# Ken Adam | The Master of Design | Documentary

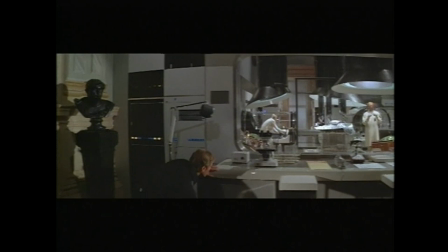I said, we're going to build it full-size. We're always dry on a bond to give reality, so let's build it. Moonraker once again had the requisite laboratory. I loved that laboratory. Laboratories normally are tables with Bunsen burners and a lot of retorts and so on,
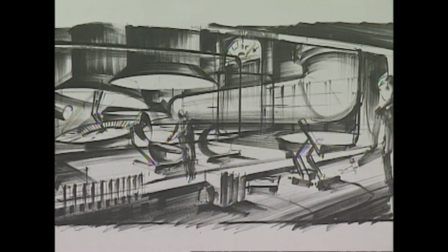and they're always dull, I find. So I came up with this idea of these cylindrical shapes in
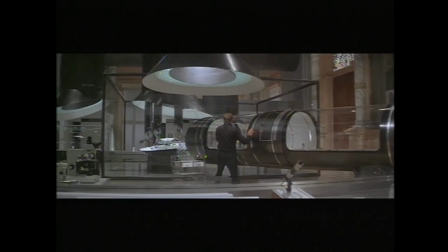a famous Venetian 15th century palace.
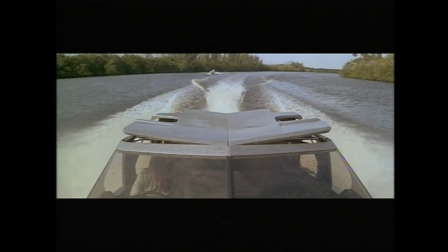Moonraker also requires more watercraft. I designed the boat with that hang glider built into the roof of the boat.
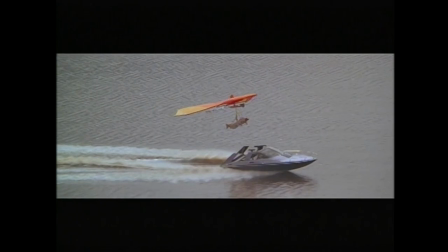It was always a challenge because you had to come up with a different idea for each of the Bond films. I did seven Bond films and each one created a new problem or a new challenge.
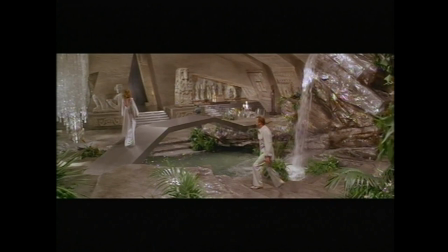With Moonraker, Adam met the challenge with an unusual variation on the villain's lair.
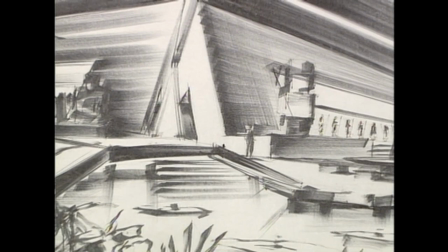I came up with this, what we call the Great Chamber.
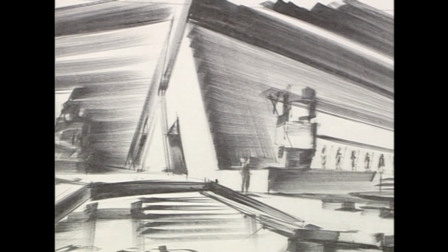What I was trying to do was to create a transition set between the jungle in South America and the villain's lair. It was a costly set, it was a difficult set to put up.
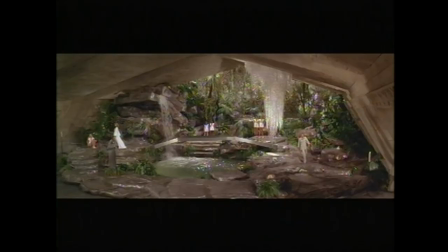At the same time, I tried to get some of the Aztec culture in it,
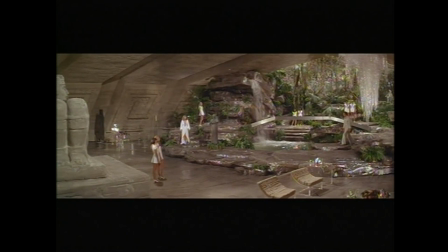so I used Aztec sculpture and paintings on glass and so on.
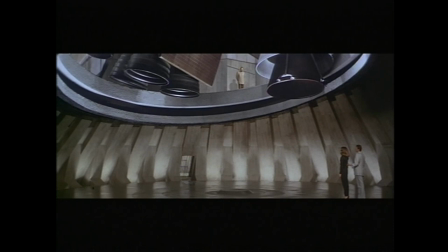And that exhaust chamber was not an easy set to construct because it was on a curve,
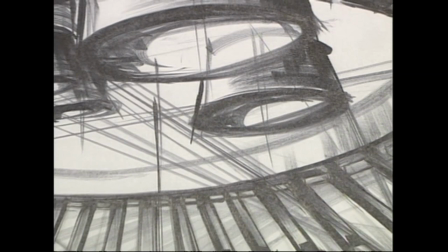it was built partly in perspective, so all the elements had to reduce.
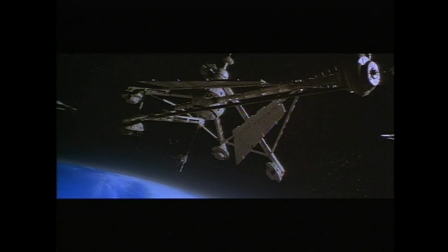Like many Ken Adams sets before it, this one was animated. The space station takes Ken Adams' designs to new heights. I had done some research with NASA. Ken Adams took those ideas and amplified them into a full-fledged Ken Adams space station.
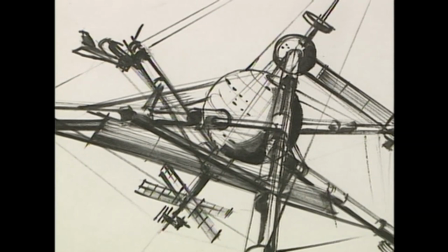So I did my first sketches, and then in the art department we built a little model of it.
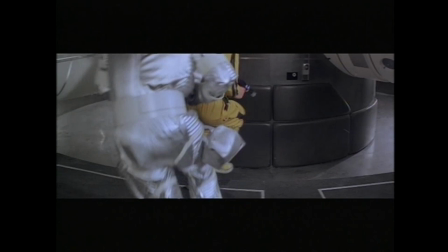I had to use a lot of plastic materials for the cladding of the various elements and
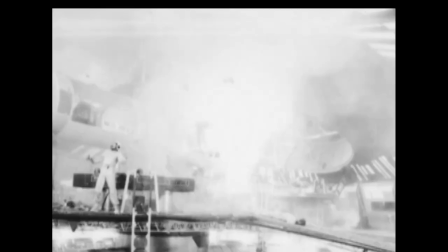we had to have big explosions in the set.
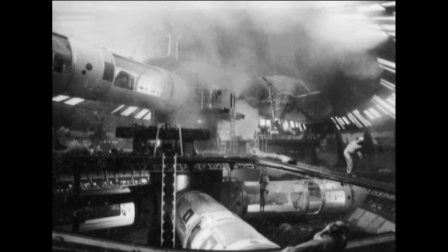When the explosion happened the whole set caught fire even though we had six
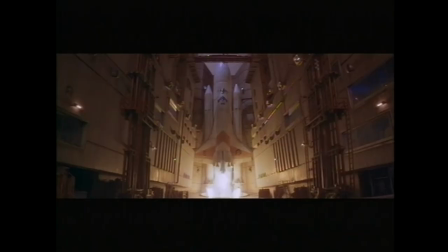Paris fire engines standing by they had to work all through the night to extinguish the fire.
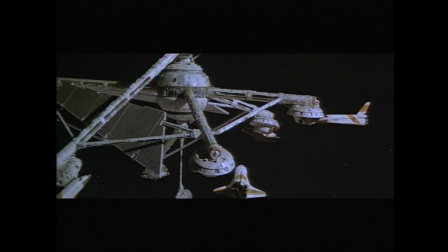It was certainly the biggest budget one that I ever did. I think I think, visually, we gave them everything but the sky.
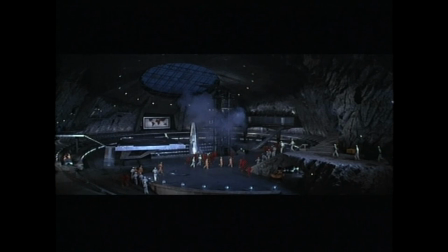We gave them space, you know? From the outset, the Bond films have been visually stunning,
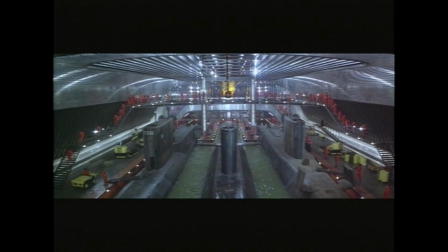thanks in large part to the contributions of talented artists like Ken Adam. Ken, I think, honestly contributed an incredible amount to the success of Bond, an incredible amount. He really stamped a style on the Bond films right from the onset. I'm not so sure that there's a long list or even a short list of people who could have created what Ken created. I just really wish it had won an Academy Award for it. Because I think it really put design in this country on the map. Beautiful sets, great eye. If I have any claim to fame, I suppose I've shot on the three biggest sets ever built for motion pictures.
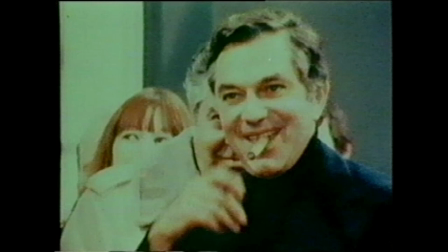And I owe Ken Adam thanks for that.